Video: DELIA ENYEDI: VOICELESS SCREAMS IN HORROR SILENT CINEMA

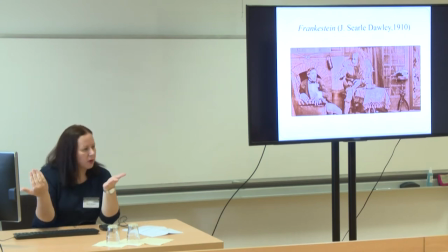7:51 The actors were not broke in the 180 degrees rule and everything was just from minor details to the setting and mise-en-scene set design the moving of the actors in the shot it was very theatrical in very
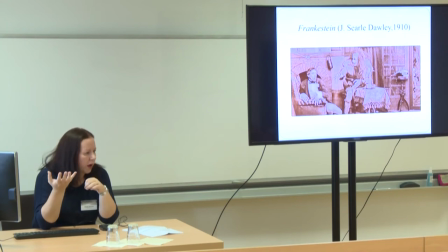8:09 archaic somehow way but at the same time we have this innovation in how to
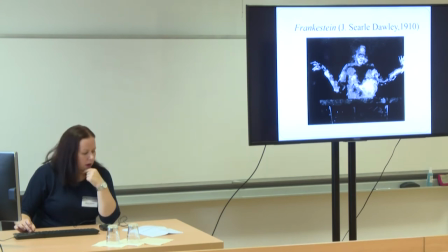8:17 create a monster on screen and just a quick note we have this very staged position of the body instead he could have had his hands just around his body but he
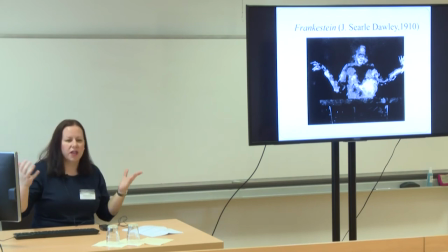8:35 has this very theatrical openness like you had on stage when actors had to be very to move around to be seen even from the back of the room we didn't have this problem on cinema but we they kind of kept it so this is the strange pictorialism that cinema was trying at the same time to
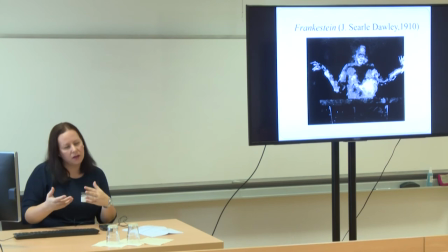8:50 to copy from theatre and then and at the same time to emerge as a new artful.
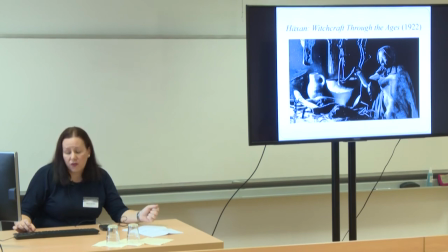8:55 I will just make a leap to 1922 in on a very short, a very very well-known, excuse me, film Haksan Witchcraft Through the Ages, which was for a very long time considered inappropriate,
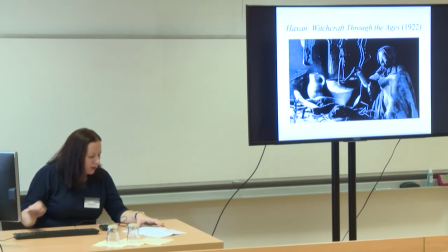9:08 as you probably know, to be shown in theatres in the fact that in 1922 a variety, the variety reporter wrote that it is as wonderful as this picture is it is absolutely unfit for public exhibition
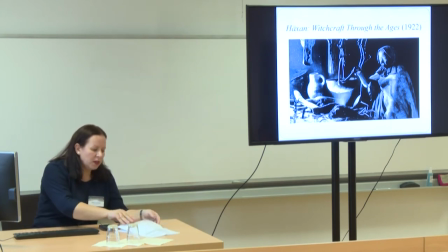9:24 and it was for many decades but what is more interesting is that by 1994 so lots of decades later a British film critic writing for The Guardian wrote that it was a delirious mix of historical tableau
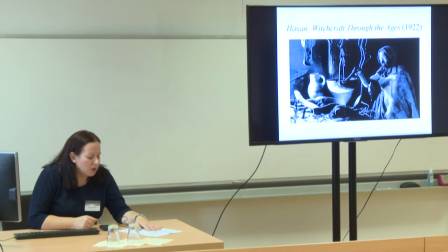9:41 and lantern lecture but otherwise it's just a Hubble and bubble of Bosch demons. So it was still sided, somehow excluded from the canonical films in the way, okay, it experiments with staging a lot of controversial scenes.
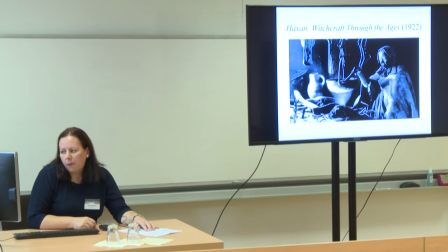10:00 We have Satan, witches, exorcisms, an orgy, so all types of very taboo scenes that were integrated in this film, but it's just for an attractive
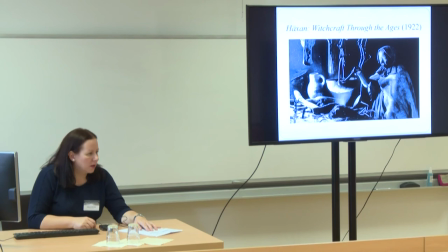10:17 quality and attractive even in the way that you mentioned before on Tom Gunning's cinema of attraction, as an attraction and not much more. But I would argue that here pictorialism really steps up in the sense that it can be approached as a narrative component of the film.
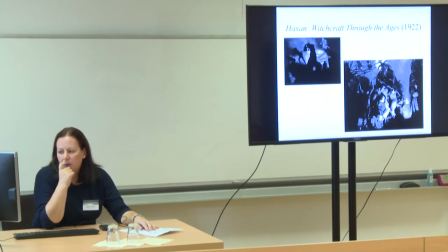10:36 More precisely in these types of frame designs of mise-en-scene in which we have the theatrical tradition of even in the image on my right, on your left, we have the lighting that shapes the
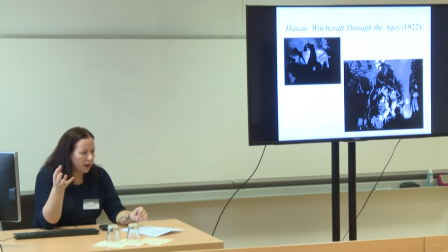10:54 silhouettes that we can see just in theater as a theatrical effect but at At the same time, the same effect of lightning in the second shot, in which we have this group of characters with the demon and all the witches and we have a witch on the right of the image and one bandit,
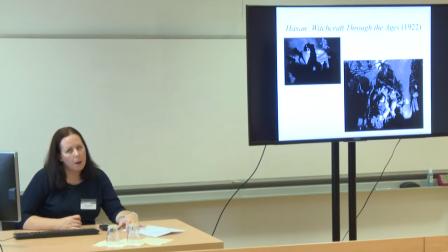11:14 in which pictorialism becomes like a vehicle for developing the story. It's not just descriptive in the sense of, yes, I staged the image and the composition, the mise-en-scene as in theatre,
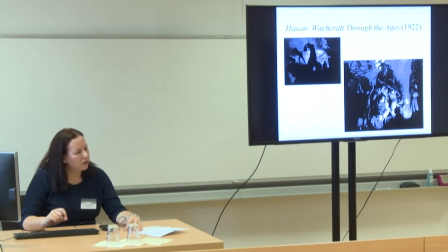11:30 but I can tell you the story through the way in which I selected the elements.